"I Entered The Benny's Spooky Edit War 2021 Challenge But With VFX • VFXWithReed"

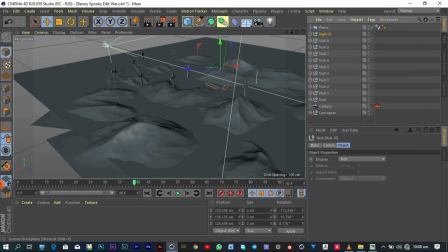241s
In the link at the description is a google drive file where I have the obj file and all the textures that i used to make my model
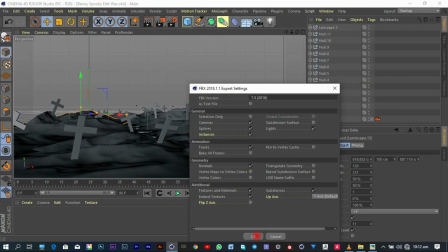249s
and everything in element 3d so you can just check the first or second link in the description to know more well jumping back right into after
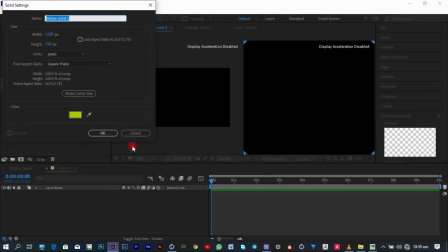256s
effects you're going to create a new composition and create a new solid and move on to the effects panel and look for the element 3d plugin or
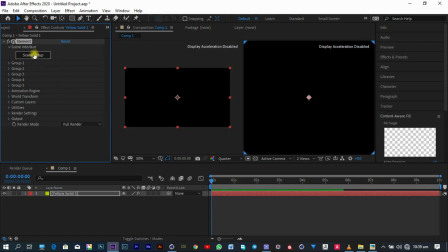263s
just go right into the effects go to video copilot and click on element and apply it to your new solid well then in the element 3d
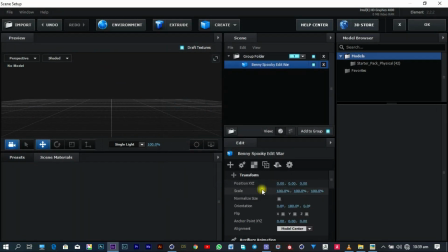270s
effect you click on scene setup and it opens a new dialog box for you then you can now import your obj file and then go back into your composition
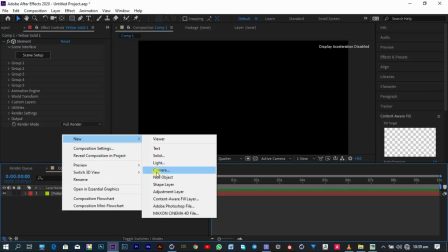278s
there we are going to create a new camera and either create our animation there or you get back into the element 3d plugin do
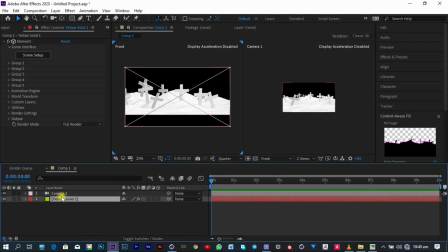285s
your own adjustments and tweaks before coming to make the animation for yourself well for me i just decided to make a simple animation of a push in that's
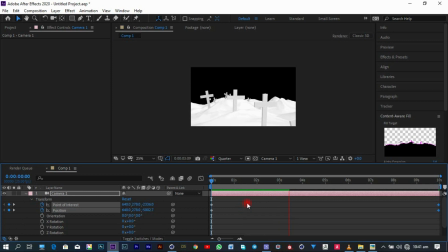294s
by just creating position keyframes and just a slight rotation keyframe so it pushes in and goes up a little bit after a whole lot of
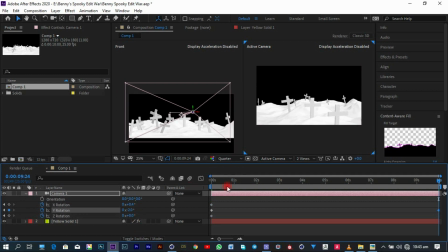302s
experimenting i finally arrived at my values and i then decided to go back into the element 3d plugin to do some more tweaks so with the element
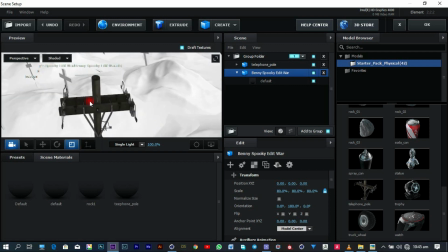310s
3d plugin comes some starter packs which include an alarm clock a light pole some rocks and so many things which are just free models so i
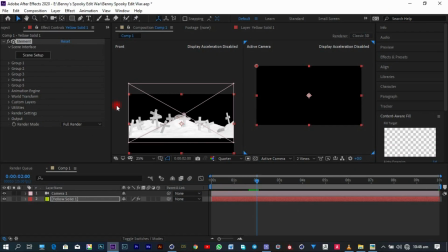319s
decided to create new groups and add all those free models into my scene just to give it some kind of a little bit more symmetry look
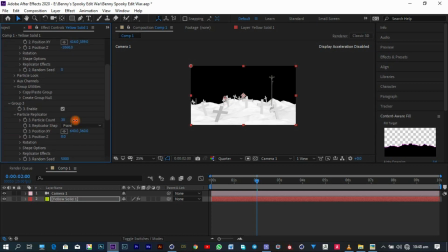326s
or some kind of spooky look well i even had to turn the light pose in such a way that it looked as if they've been destroyed or
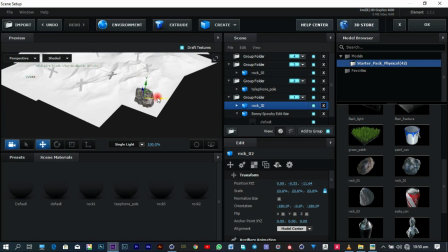333s
they've been worn out so they've been kind of like falling down but they don't fall down like they're just standing and falling i mean how to add some rocks like
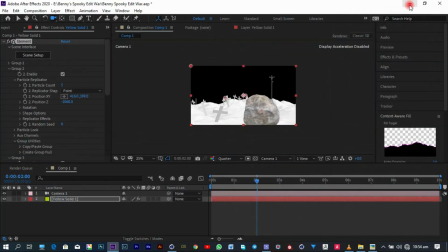340s
some rocks just to make it look more spooky then a lot more i just have to duplicate my landscape because it kind of
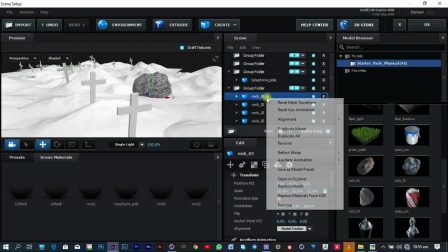348s
looked too flat in the area so many things i had to do which took me a lot of time so just in case you are
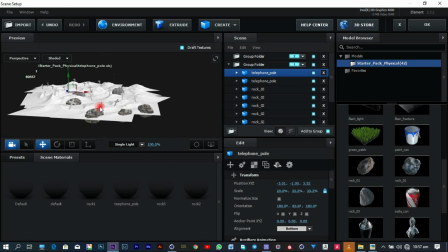356s
at home and you have more time you can basically experiment with so many things that you want and i wouldn't really lie to you guys this was my
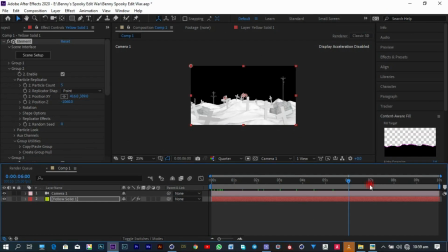364s
first time of ever using the element 3d plugin without watching any tutorial element 3d is very very very easy to use
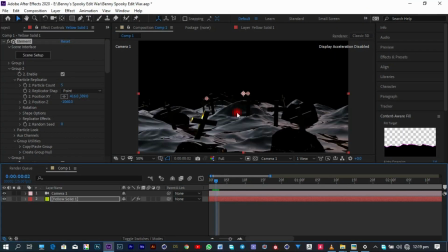372s
just head on to the second or third link in the description that's video copilot's website and you can buy it for i don't know how much i bought it for a gig
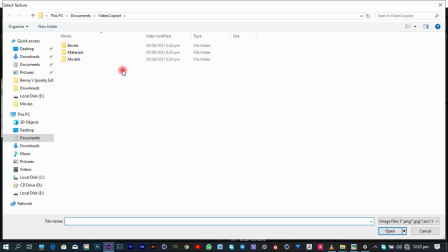380s
well what is even more interesting is that they have materials in their library which are also free which you can just use for your projects which are even
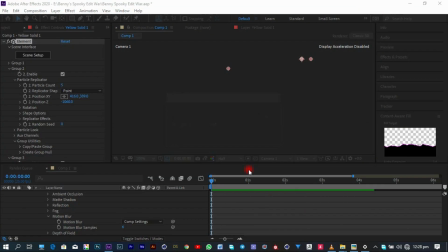388s
high quality but i decided to go with my own materials i just had a jpeg image from the internet then i used materialize to get
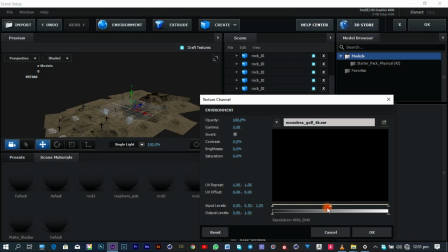396s
my bump maps my diffuse maps my specular maps and everything and then i just added it right onto my scene and it looked perfect
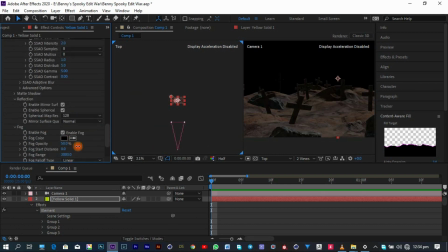403s
i even had to add some fog add some contrast brightness so many other things just to tie my scene up to something more spooky